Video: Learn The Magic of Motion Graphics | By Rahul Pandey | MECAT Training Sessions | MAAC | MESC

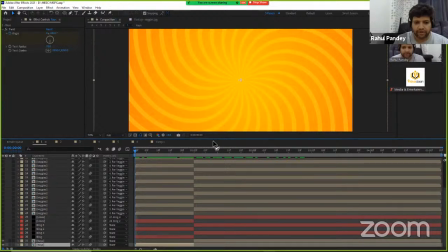(37:13)
So as you can see, this is the ray layer where the rotation has been applied, and after a certain second you can see the rays have been straightened up, because the rotation has to be in a straight line,
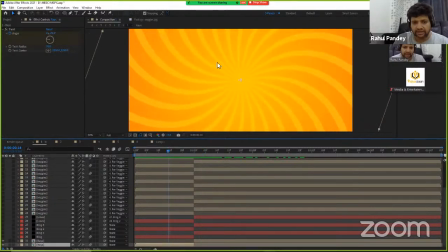(37:27)
because the focus has to be on the plate. If there is any rotating line, then the focus can be distracting, so that's why we actually created it in a straight line. Apart from that, we added few thin lines over here, which you can see. These are the thin lines, and these thin lines are actually moving.
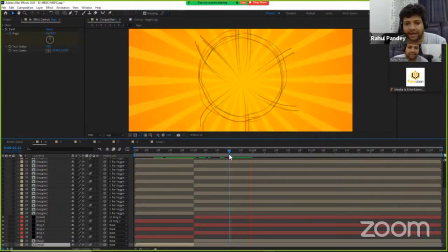(37:46)
So these are also some random graphics that has been applied to this layer. And there is a drop shadow effect also. So you can see these lines are moving, and along with this, there is a drop shadow that can be seen in the background, because drop shadow actually separates the layer from its background.
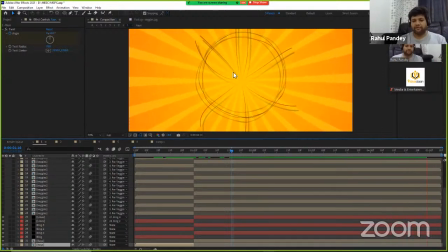(38:05)
So that's why drop shadows are extremely important if you really want to have a depth in your motion graphics. It's not necessary to have a drop shadow in each and every motion graphics, but yes, if you want to separate it from the background, you should actually place a drop shadow.
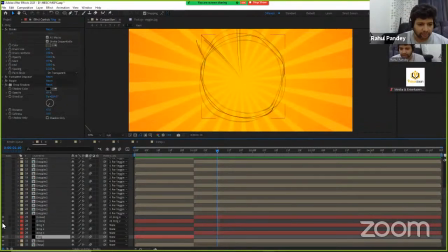(38:21)
So let me disable the drop shadow for like one layer, and then you will be able to see what kind of difference actually happens, what actually happens when you disable it. So let me just disable the drop shadow, and you can see the difference. So this is how the shadow has been disabled.
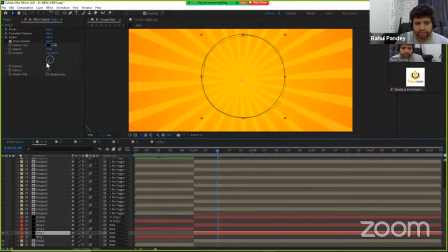Yeah, so this is the shadow has been disabled, and now you can see, just give me a second, the mask is activated, so that's why.
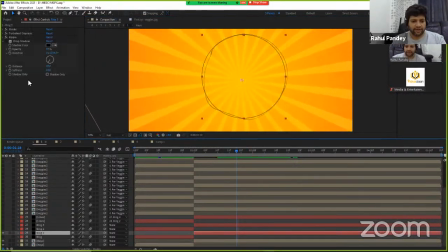(39:00)
Yeah, so this is the ring, and now you can see if I enable the drop shadow, you will be able to see a depth into it. So this is what you get to see with the help of drop shadow. So it actually gives you more depth into it, and that's how these lines were added.
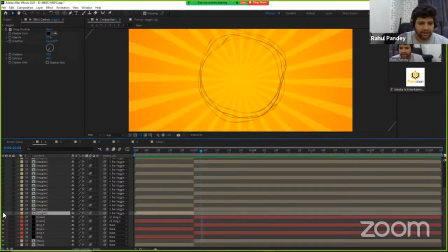(39:18)
Apart from that, as I have explained, the wedges which were added.
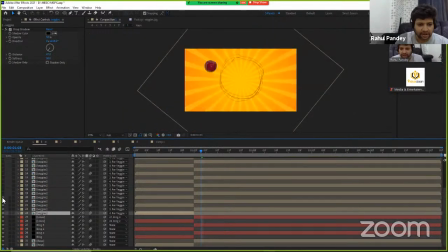(39:23)
So these are different wedges material, and let me enable each one of them so that you can see how these wedges appear.
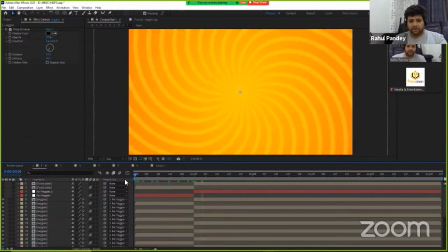(39:35)
So let me play the sequence first, and now you can see I have disabled the motion blur so that it will not take too much of time. And now you can see how these individual wedges have been placed over here, and they appear, and then there is a wiggle effect in all these wedges.
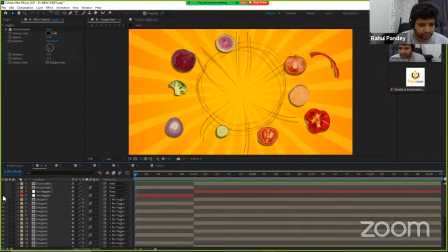(39:52)
Apart from that, I will stop it. Okay. And now here we have the
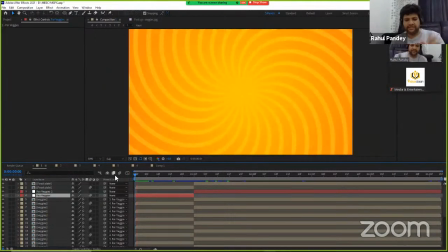(40:02)
food plate. So if I play this, you can see this is how the plate appears.
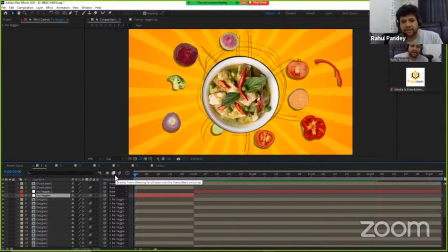(40:07)
The rotation continues in the plate, and there is some wiggle effect in the plate as well. So you can see the plate is not static. There is some shake which is happening.
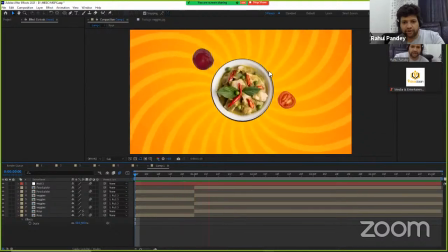(40:17)
The thing which we just created over here, there's no variation in the plate. So what I can do is I can simply go to this layer. I will go to the position and I will just enter that value
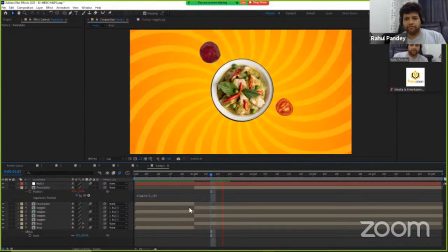(40:31)
so that there will be a variation, or you can say the wiggle effect in the plate. So you can have more see, the thing is we are not adding anything just for sake of adding. There has to be a message or the logic which you have to consider.
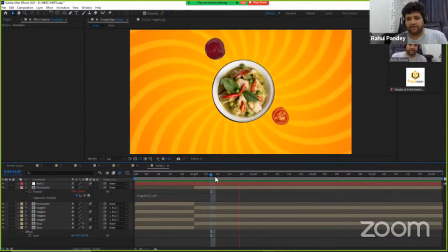(40:49)
So if it's the moment of hunger, things cannot be static. So there has to be a like randomness or variation in all these things. And that's why if you are eagerly waiting for the food, and that's why I have added a wiggle effect to the plate,
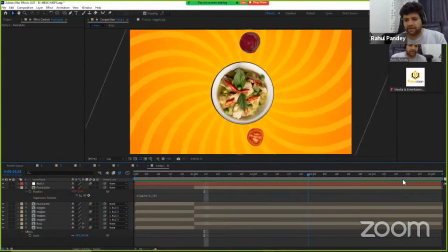(41:05)
because you cannot sit, you cannot be calm, you cannot sit with patience.
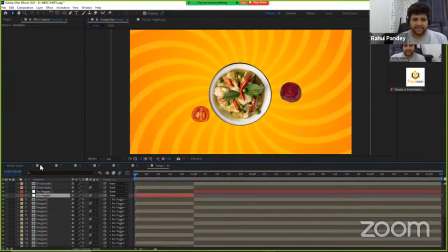(41:12)
So there has to be some randomness, and that's how the effects needs to be added.
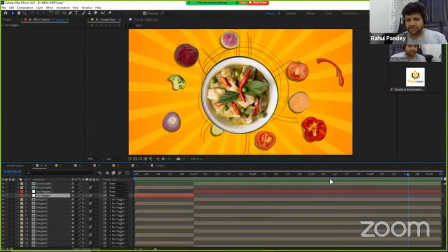(41:16)
So this is the first layer that has been added.